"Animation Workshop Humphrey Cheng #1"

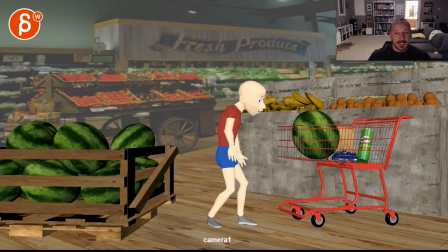2:47 besides those movements being twinned and all move at the same time it's kind of like it's kind of a classic dare i say beginner move of once the character is done arms just go down and swing around as if a robot was turned off and the arms just kind of swing until they
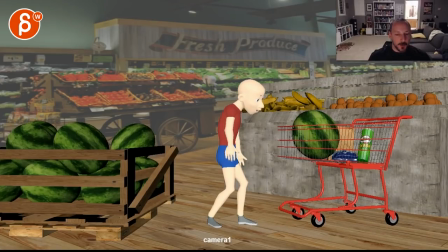3:05 stop it just turned into kind of a pendulum assignment which is not something a normal human being would do unless there's a very specific acting point to it and maybe you know within the context in the situation uh it would make more sense but right now this just seems really weird i would
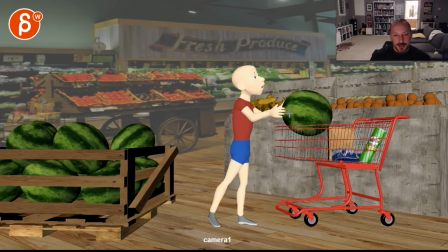3:21 personally what i would just do is do this here and when it's done see how he immediately he goes away from it from the watermelon
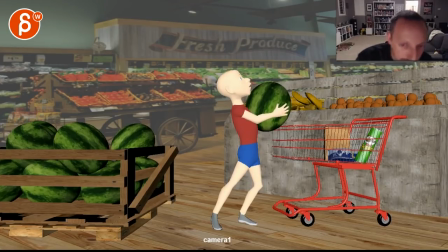3:31 I would go oh and he really goes with it he swings forward so
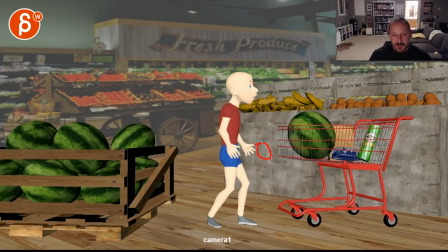3:37 that oh when this happens he's actually here body forward and then his arms can kind of rest here those are horrible legs but anyway he'll be like this so that instead of this he rests his arms on it and then he can be like that and that way it
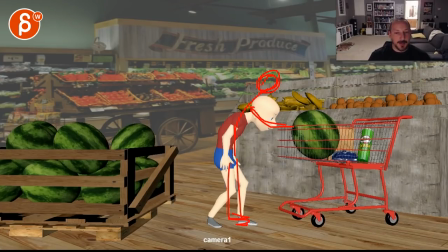3:57 kind of adds to the thing of well I'm tired I'm exhausted if this was really heavy so i'm going to use the cart to rest my hands on because i'm tired and i don't have enough um power and force and muscle strength to keep them even just straight i mean
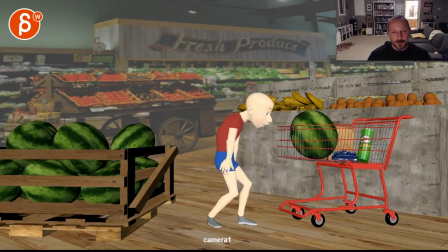4:12 um to me that will feel more natural would be something that kind of would fit the scene and fit his i don't say state of mind but his you know level of fitness if you will versus this swinging that just kind of weird not a massive fan of that um those are the
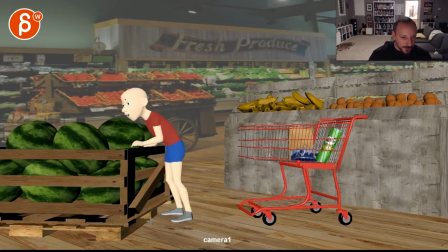4:30 biggest things the other stuff i would do here this seems a bit fast this roll this roll up here so he grabs it here and goes i don't know i would go and this is pretty heavy because
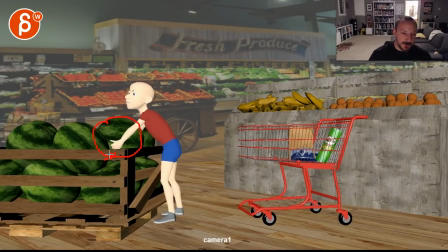4:48 if that's the watermelon it's kind of grabbing it from the middle which will give this a lot of weight so i would almost do personally i would do relax have this arm re-grip it at the
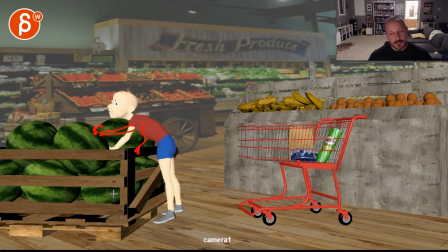5:02 top while the other one can be lower just for offset and asymmetry and then when you lift it up that arm would be up here and not that straight so i will have a little bit of a bend there and you can hold it here while the other one is behind but we
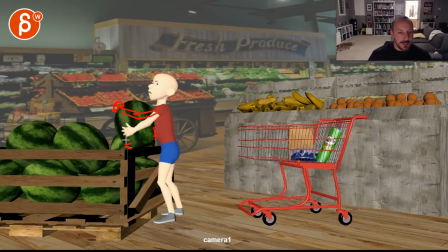5:18 can't really see it which is fine maybe the fingers are here but this would seem like a bigger a better pivot point i mean if the pivot is here and you hold it from the top it would seem like it would be easier and better to lift than go low and grab all of this weight i think the the uh turning and pulling and
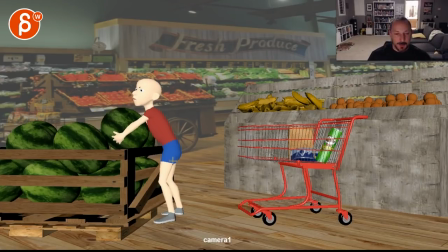5:38 you know that motion and the physics of it i think would make more sense and then you could potentially keep that speed i would still make it probably like 20 slower then once you have that i like that you go down
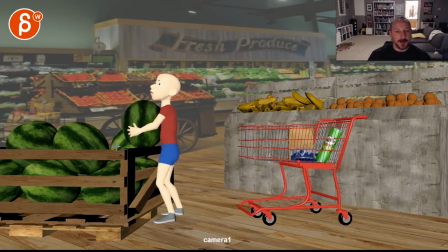5:53 and readjust which would be cool because then if that hand is up here that you can have a little moment that's maybe a second longer then bring the hands down whoa hands down here maybe the other fingers out here if you can reach but again those arms are so short so i don't
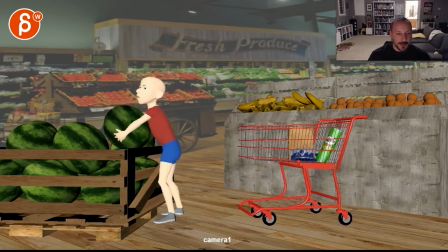6:07 think so but then you have time for a re-grab and then you got to slow it down so right now you go to here go straight into that so you can give this a few more frames for the readjustment from up here to down here and then this seems really really fast
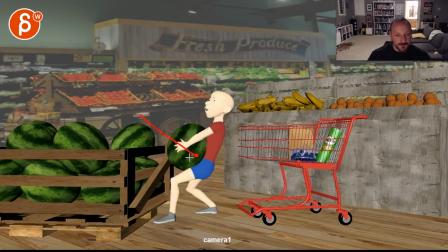6:22 and also really going in a bit but if you would look at the physics of it
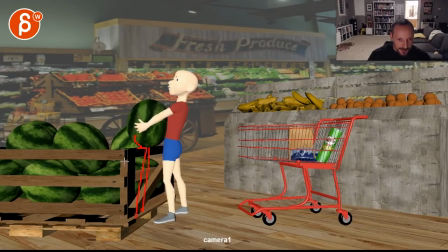6:30 this is so heavy and then here it goes down right this is the edge of the thing as he pulls the moment it gets off of that wooden edge here it would just go it would just
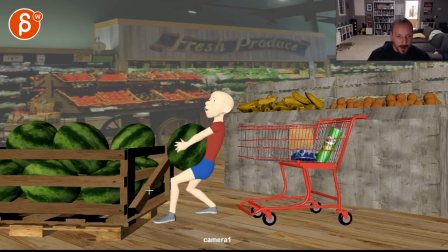6:41 drop
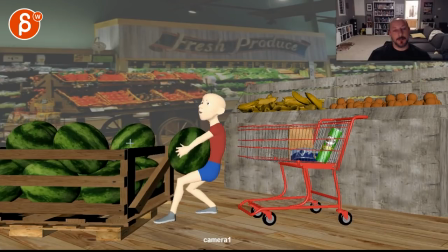6:44 because the thing is i don't think you would go and pull so hard to go back even if you would they would have visually i would
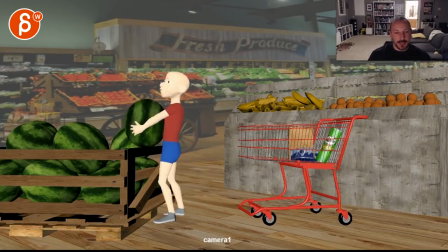6:52 have an arc in there but if that's such a fast pull then to me it would go oh a with an arc go here but they would
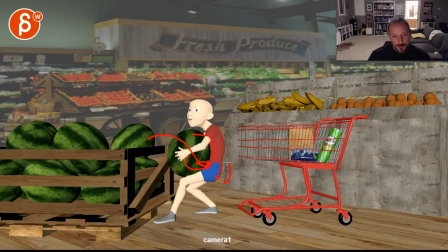6:59 have so much force that then he would kind of move his butt will move to here potentially a step back here and even maybe a turn in y and it would be just a much more a bigger impact of him pulling so hard that he has to take a couple steps i think
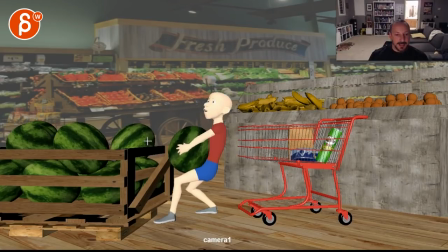7:15 that i would either do this right so if you want to keep this give this a bit more of a more appealing arc than just a straight fashion there but then have some uh consequence of such a big fast pull with
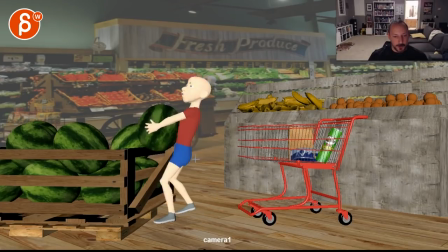7:28 something that's that heavy instead of just locking here being still or he starts to roll because it's so heavy right and he doesn't really have that much power except leaning backwards he can't really lift it up
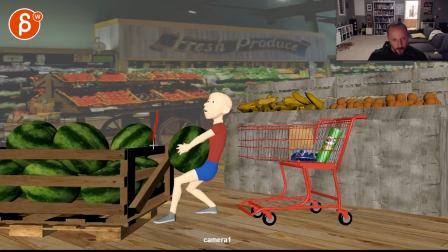7:42 high so if he just pulls it over the edge it would drop and it would be more of a swing down like that which again you might have to add a step like this here but maybe halfway just
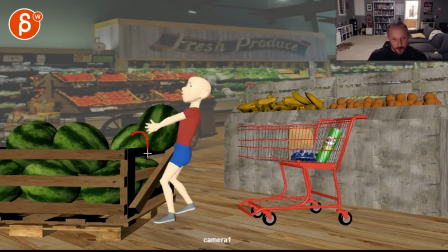7:55 an adjustment step as it goes right to here so he will be be more of a over and then oh it drops quickly it's so heavy and then it brings it back up and then for a step for a readjustment into here
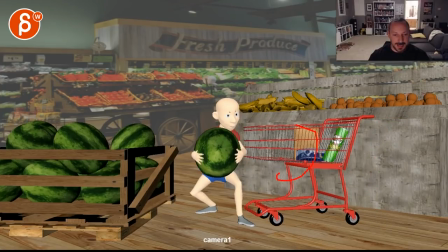8:08 so what i would do is instead of doing this i would take that out like i said and kind of work on that moment through there
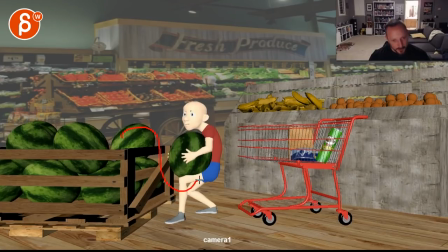8:16 to have a bit more of an adjustment step either with this drop like this and a swing up or with a big pull back and then really have a step or two. This has an idea. Let's pretend everything else before that was okay and we're starting here. I'm just looking at that move only.
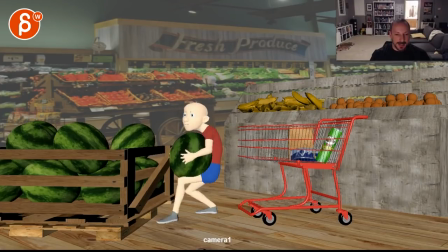8:37 It's kind of cool. I don't mind that just because it's so heavy. He just has to kind of pivot off one leg and has to take a long step there to get over there. It's just the problem with the physics of this the body mechanics is that once
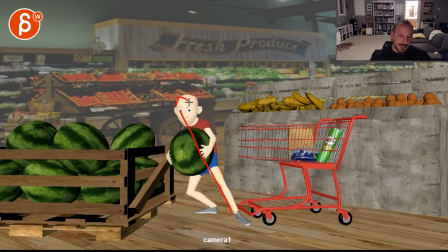8:53 you're here he is leaning this way the foot is so far this way that the uh the center of gravity and the balance is off especially with this being so heavy at this point he would fall over so let's even pretend that the foot was here a bit more
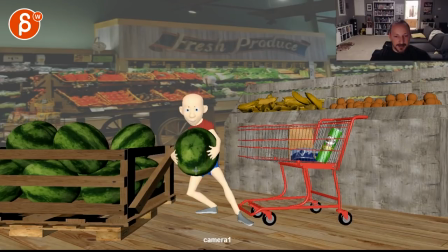9:12 steady even then it would be really hard for him to move over this way so quickly if you look at his root and the whole body you need something that leg would have to be positioned like this so that the shin and
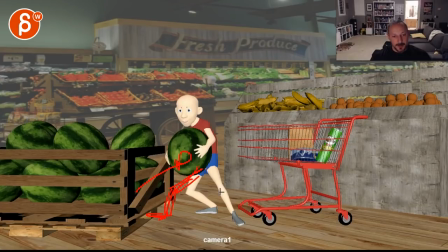9:29 the thigh are pointed this way all right so that he would have force in this leg to push himself over this way right now there's nothing a he would collapse
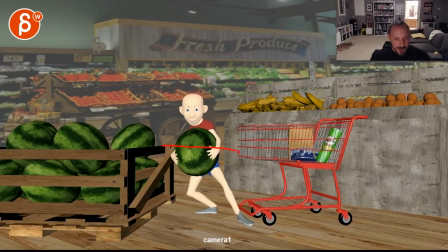9:41 over this way anyway but there's physically nothing that will make him go this way just the mechanics the body mechanics just don't really
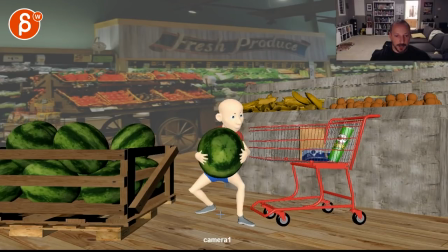9:49 work here
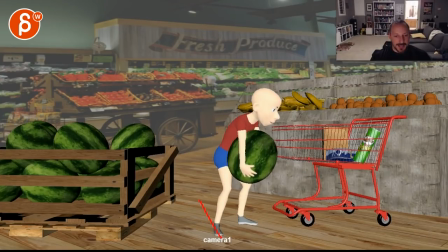9:52 watch out for this here just kind of takes one step and it's a very slidey step at least here there's a bit of a tilt over and you can imagine it's a bit off the ground but this one just feels a bit slow in timing right even in timing
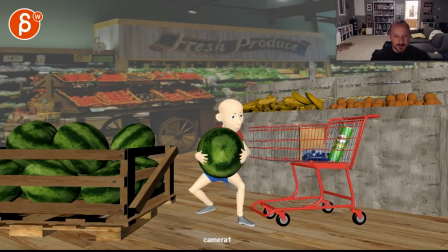10:11 and then he just kind of leans over and it would really really hurt his back to me it seems like if you're in a position like this i would have him lean backwards and with a lot of the you know those o-shaped bow-legged legs here um take quick quick quick quick
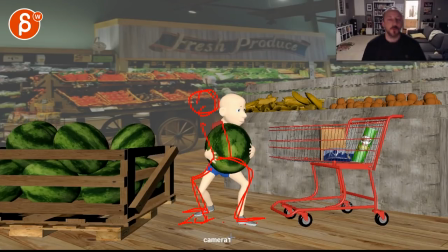10:29 steps so to me it would be the contrast of movement of someone going there's a big slow move and then readjust and then go forward. Otherwise you have move, step, step. So it's very even in timing all those beats.